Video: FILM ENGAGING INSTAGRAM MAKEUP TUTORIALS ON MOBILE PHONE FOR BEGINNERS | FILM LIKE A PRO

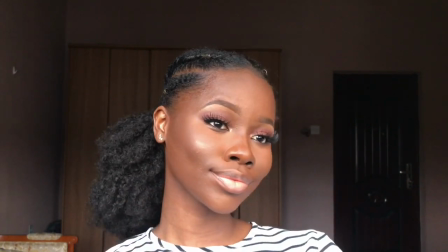(9:49)
this is the highlighter and so i put this on and i got
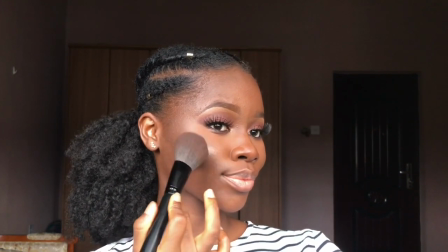(9:54)
this vibe like it was so pigmented and you know i was so excited
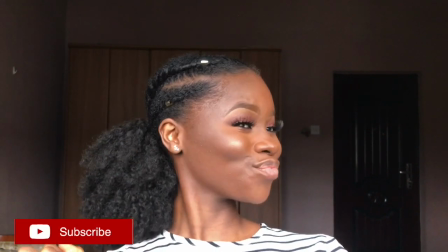(9:59)
and i used that in my video as you already saw so
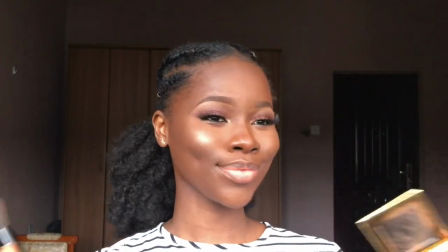(10:04)
yeah this is just me applying in my highlighter and you know try to smile you
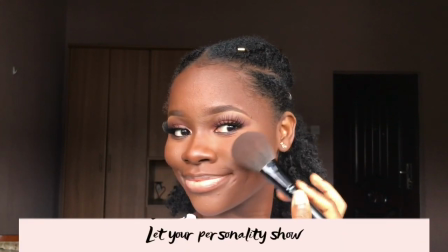(10:09)
know let your personality come through in the video because i mean people
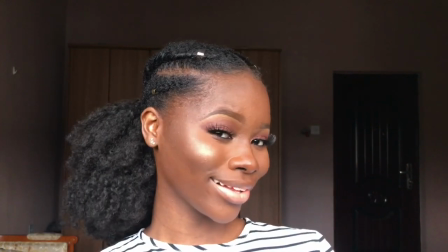(10:15)
need to connect with you so try to make sure that your personality comes
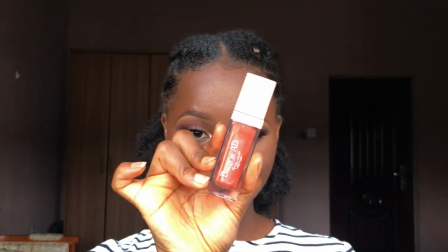(10:20)
through make eye contact again no matter how small try to make eye
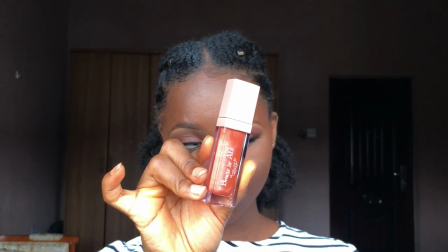(10:25)
contact now this is me showcasing this lip gloss now i spent a lot of
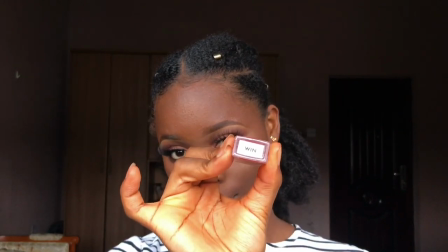(10:31)
time here because the way the lip gloss is it is glass so at some point the light would hit at a certain way that would not
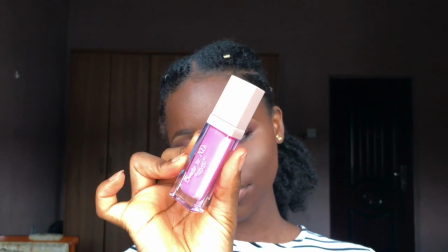(10:39)
really show the detail of the product so I try to keep it there and just try to film for as long as I can so that I
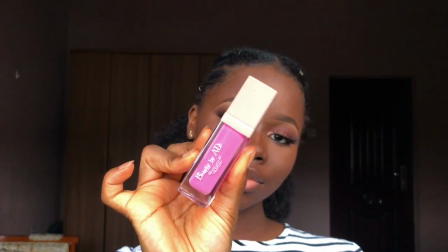(10:47)
can get good shots of the product now
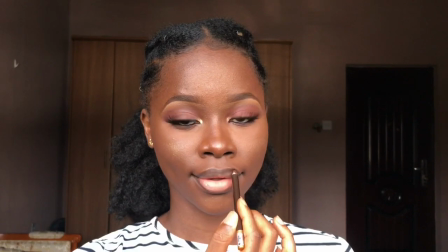(10:53)
this is me using a lip pencil I was going to show you guys the process of me applying it not from starts
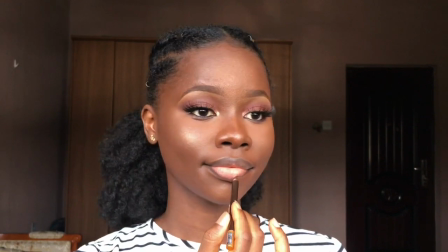(10:59)
like I've already applied it so I just show you guys that okay this is what I'm using and this is what it looks
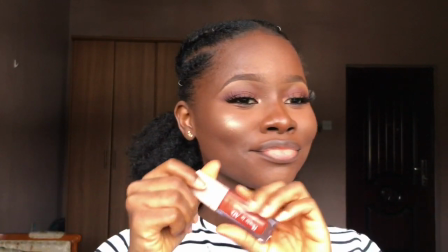(11:04)
like now this is me again playing around you know trying to make everything look very engaging and
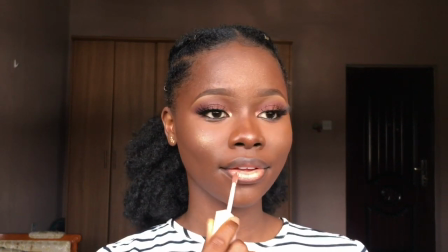(11:11)
then this is me applying the lip gloss now
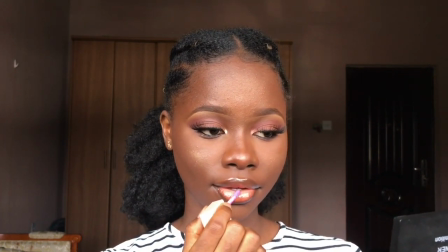(11:18)
I go in with the next one I just apply that as well it's
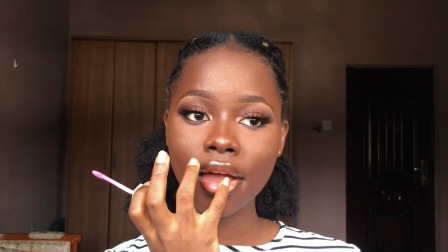(11:24)
just me trying to blend out everything together so yeah
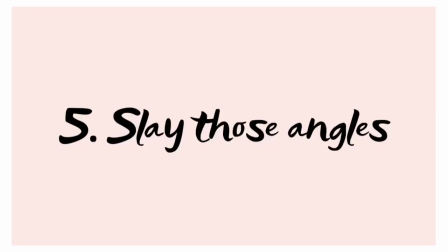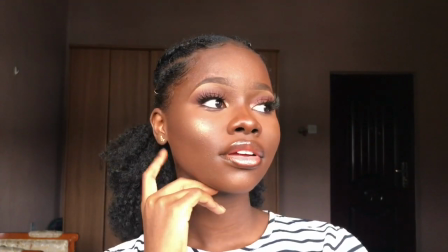(11:33)
okay so now that we are done filming what you want to do is you want to get those
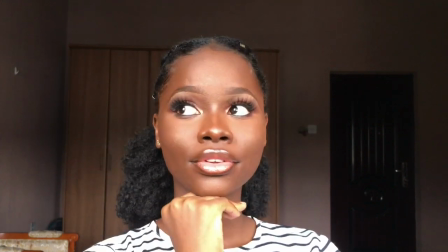(11:38)
angles you want to slay this look literally get
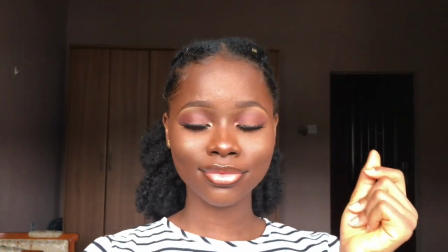(11:43)
your best size make sure the highlight is popping you can vibe along to the song you know just anything that you can use towards the end
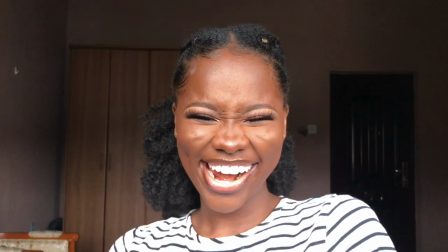(11:51)
because the end your outro needs to be catchy your outro needs
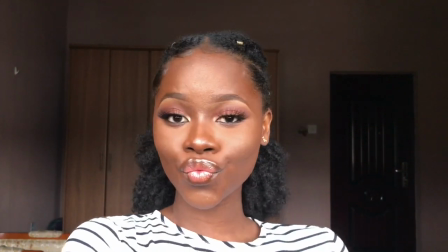(11:56)
to be mad so you have to slay those angles play around a
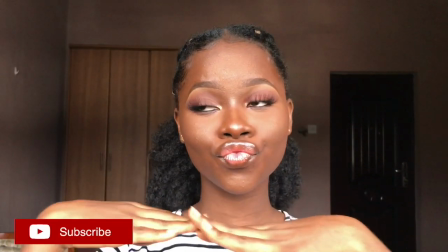(12:01)
little I play a lot actually play a lot but I never use these parts
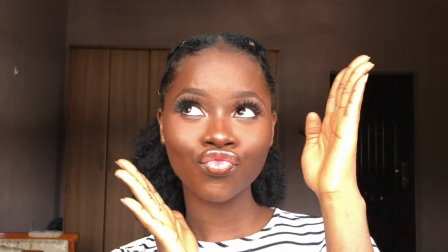(12:05)
at least not all of them so yeah so this is how i create those
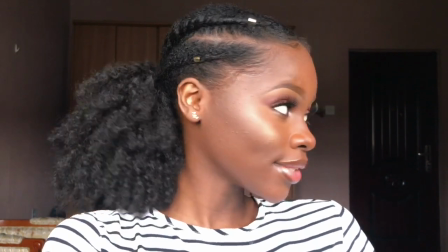(12:10)
engaging contents you see on instagram it's pretty easy just follow these few steps and you're good to
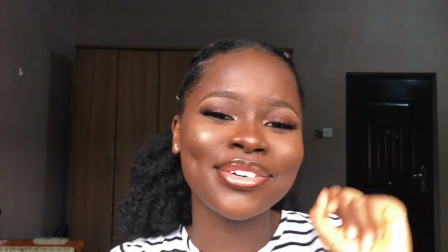(12:17)
go sprinkle sprinkle some sass in it you know just sprinkle a little bit of attitude if